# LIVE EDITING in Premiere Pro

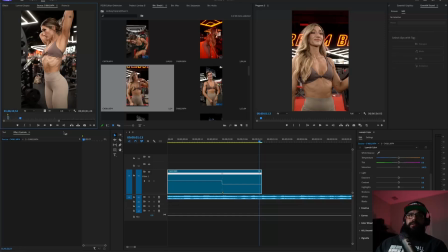The lighting in the back looks good. So this is a good shot right here. So we're going to go ahead and take a clip out of that and see what it looks like.
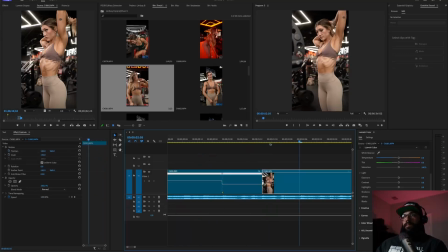So this one right here, I'm going to do my classic flying into the scene. All right, so we're going to go to the first frame.
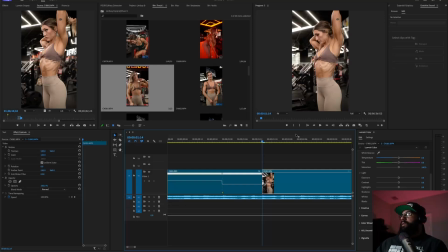We're just going to arrow, and I might have to cut this video short because I got fucking shit to do. I'm going to go ahead and import this frame. It's this key right here. If you don't have it here, press the plus key and add it here. So we're going to go ahead and import, right? Import into project. This is what I was talking about earlier where miscellaneous shit pops up.
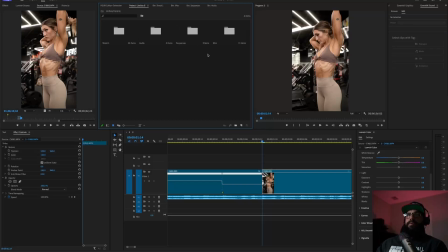Right, it pops up right here. I don't like it. It looks ugly, so we're going to go ahead and move it over. And then open that, and then we're going to go ahead. Let's make this a little bit shorter so it doesn't go into the frame all big. I in and out, right? I for in, O for out. That's how you pick your stuff here. And then remember, this little icon is to just drag in the photo.
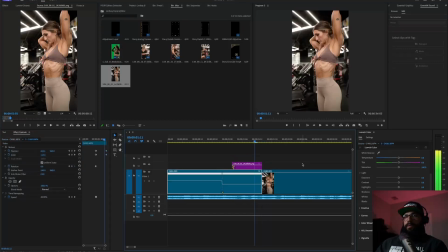So we're going to do 6 frames for this one. So 1, 2, 3, 4, 5, 6. That's when we want her to come flying in. All right, so I'm going to go to the middle, which is frame 3. 1, 2, 3. And then we're going to mask her out. So the mask is going to be very rough.
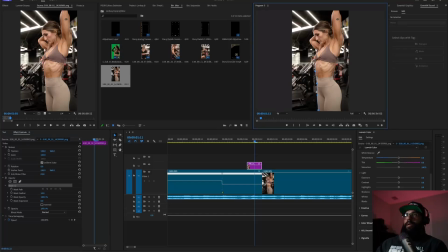It's just going to be a very rough mask because we're going to blur her anyways. So it's not, all it really needs to be is in the correct shape. We're not really too worried about it being extremely accurate as long as the shape looks good.
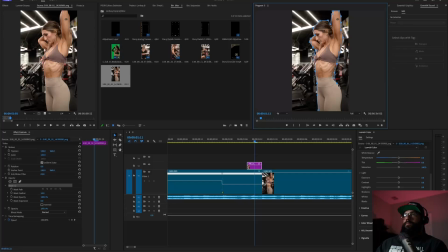And make sure the butt looks good. There we go. All right, so we're going to add position, scale, and rotation.
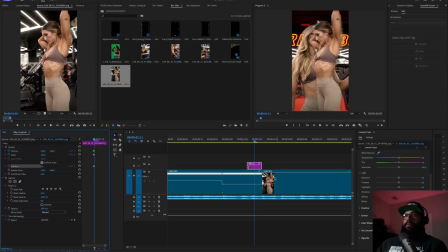And we're going to go ahead and give the mask a little bit of a feather just so that it's not so rough. Right, so this is where we want the frame to be when the next frame starts. Right, so right here, we're going to take these keyframes. We're going to move them all over to the end. So that way, whenever this stops moving, it's exactly where the next one starts.
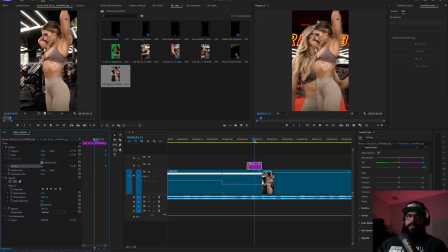Right now in the middle of it, we want it to overextend. So when it flies into the frame, let's go from this way. When it flies into the frame, we want it to go too far and then back. So it's going to look like this, right? It's going to kind of shake. All right, so let's go ahead and put that back where it was. So we're going to want it to go here.
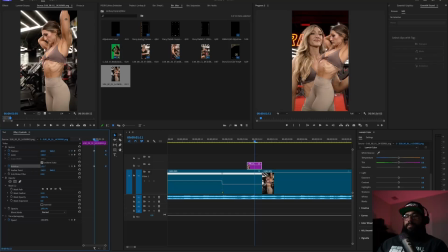And when it's here, we're going to want it to get a little bit, no, wrong one. We're going to want it to get a little bit bigger. And then we're going to want it to rotate a little bit, right? just like that. And then go to the beginning, and we're just gonna undo everything,
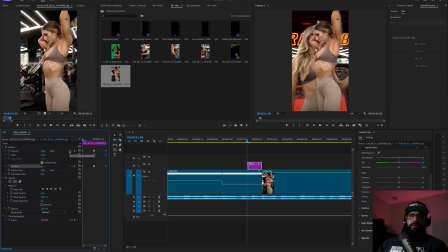or not undo, set everything back to normal, and then just push it off the frame, just like that. So it's gonna look like this, just like that. Now to give it a little bit more pizzazz, we're gonna add a directional blur.
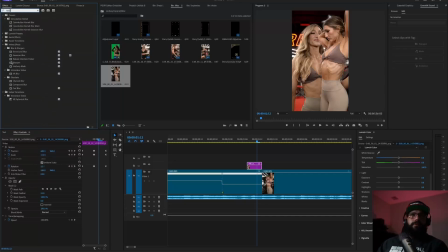So just go up to effects, type in blur, look for directional blur, which is somewhere here, right there. Drag and drop. We're gonna go to blur length. Let's make it pretty long, and make sure the blur is facing the right direction.
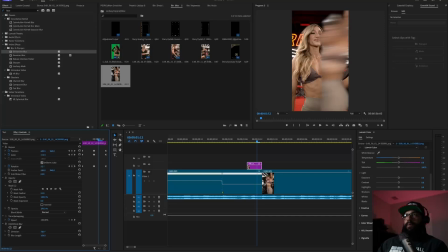We want to make sure that it's side to side because that's where it's coming in from. Let's go. That looks good. So we'll just add it like that. There we go. So nice, clean.
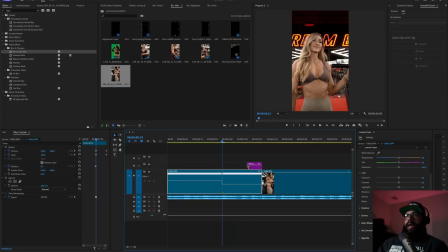Now, as I'm editing, I see something here that I want to add, right? I want to add something to this slow motion to add a little bit of spice.
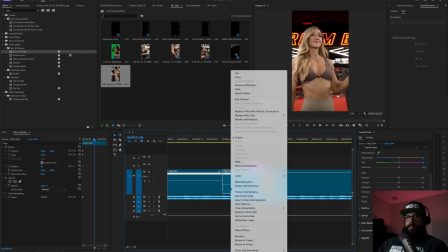So what I'm going to do is I'm going to cut this right here, and I'm going to make this a subsequence. So I'm going to go, it's here somewhere.
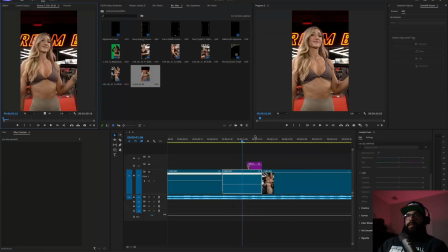I'm just losing it. Here it is, make subsequence. Let's go ahead and open up that subsequence.
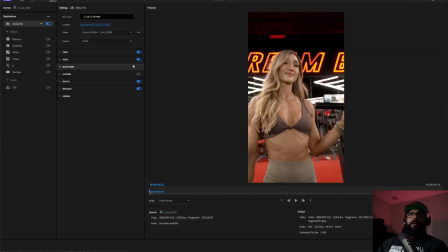I'm just going to go ahead and export it. So I'm going to export it to a temporary file that I have. All right. And when I go to the temporary file, I'm going to open up, let me make sure that I'm sharing the right screen. I'm going to open up a new screen over here.